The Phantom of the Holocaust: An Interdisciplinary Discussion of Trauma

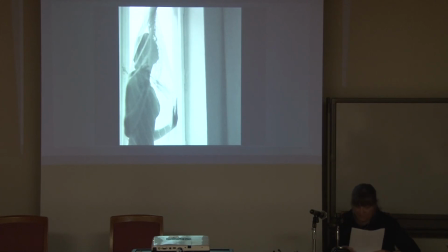Thinking in these terms, we can claim that Vanda's processing was centripetal, as was Ida's act of stepping into Vanda's shoes after her aunt's suicide. The metaphor of Ida's entrapment in
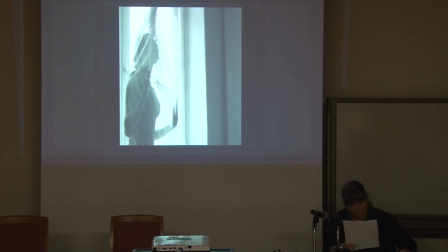the curtain is a powerful metaphor for the merciless and snaring power of trauma, a force that draws her into a black hole, into the inner void in Vanda's apartment.
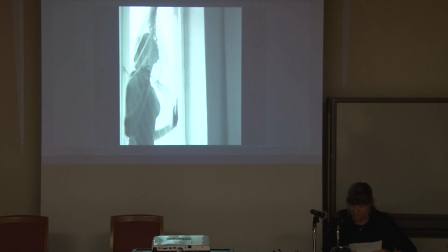Towards the end of the movie, Ida turns her back on the option of opening a window of a new life, closing instead the return to the convent. The return to the convent seems certain.
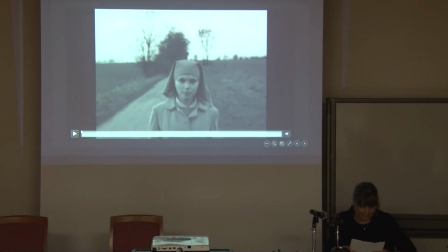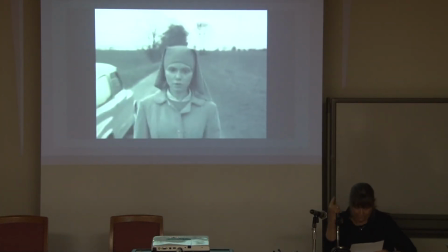In the film's closing scene, we can see now that the camera is not static.
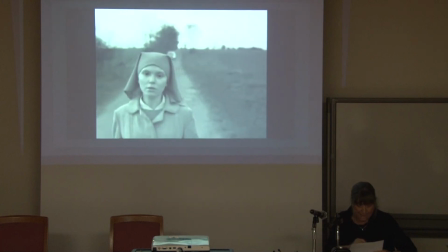It moves alongside Ida as she strides down the path,
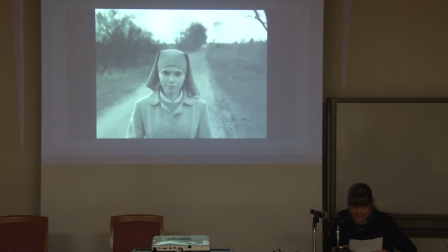murmuring to herself as if signifying something kind of
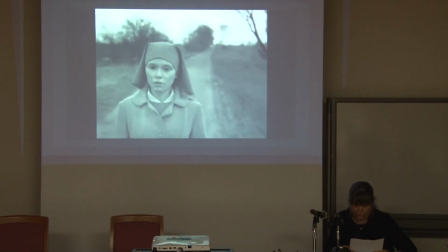revival in preparation for her return to the convent.
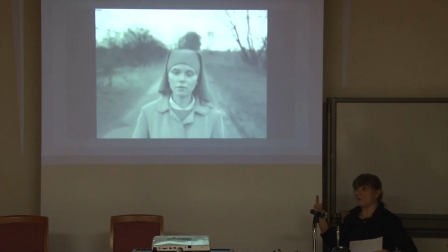Listen to the music.
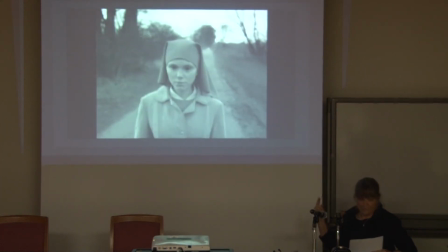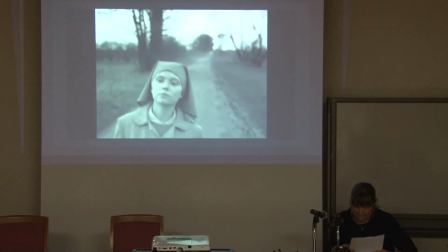This music that accompanies this scene is Ich rufe dich zu dir, Herr Jesus Christ,
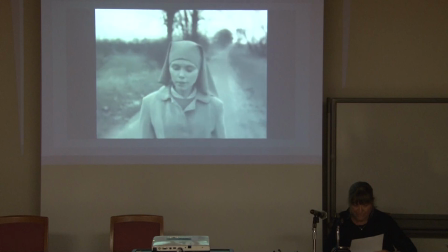BWV 639 by Bach,
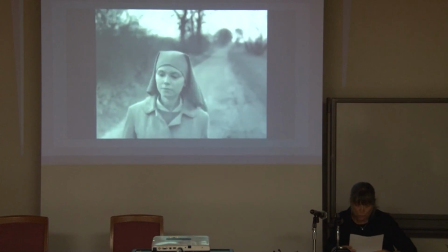a piece that emphasized the call to Christ and devotion to the love of God,
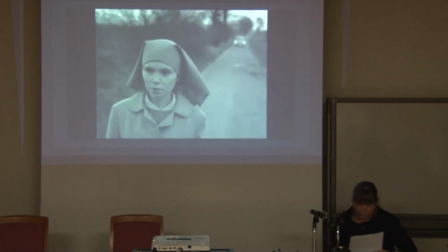thus declaring a form of trauma processing.
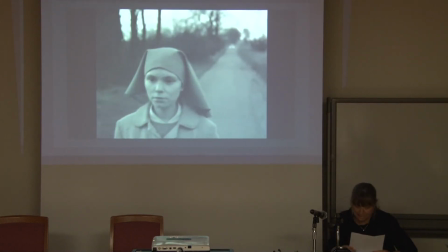The choice the director made in the musical score is the piano adaptation of Bach
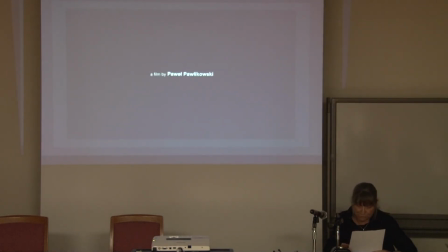rather than the original score played on the organ.
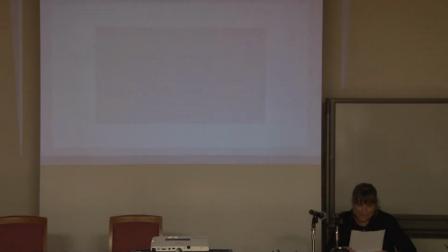The piano adaptation. No, אחד קודם. לא, אחד קודם.
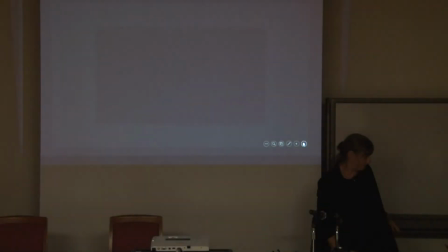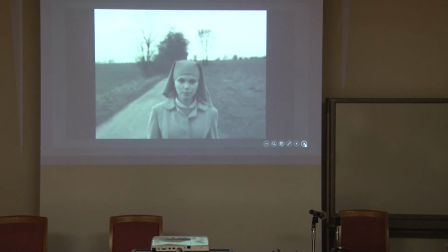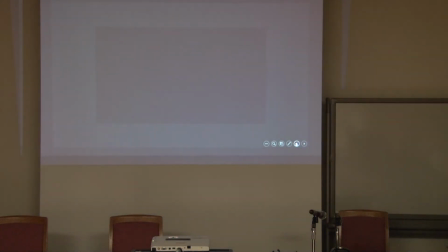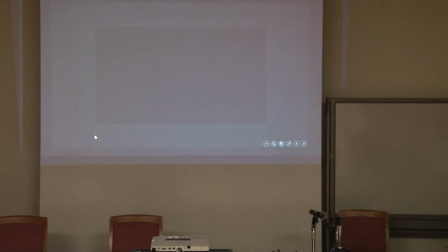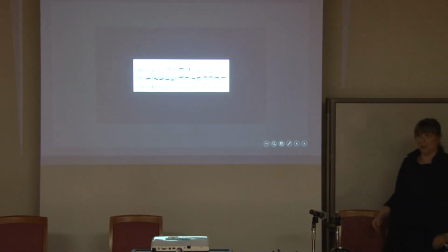This is the original work by Bach. And what we heard before was the adaptation by piano.
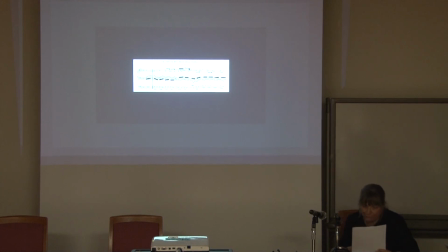The piano adaptation of Bach turns away from an adherence to the Christian religious
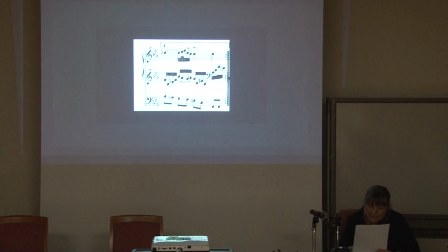institution for which the work was written and leaves only a vague sense of religiosity,
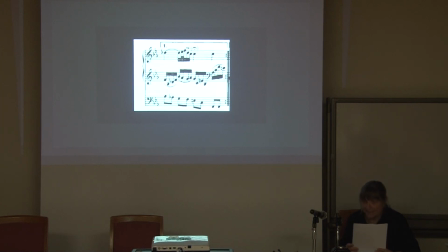highlighting the ending's ambiguity.
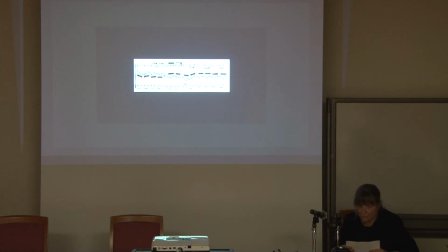This is the first time the director decides to use a soundtrack external to the narrative, which does not have a diegetic explanation within the text.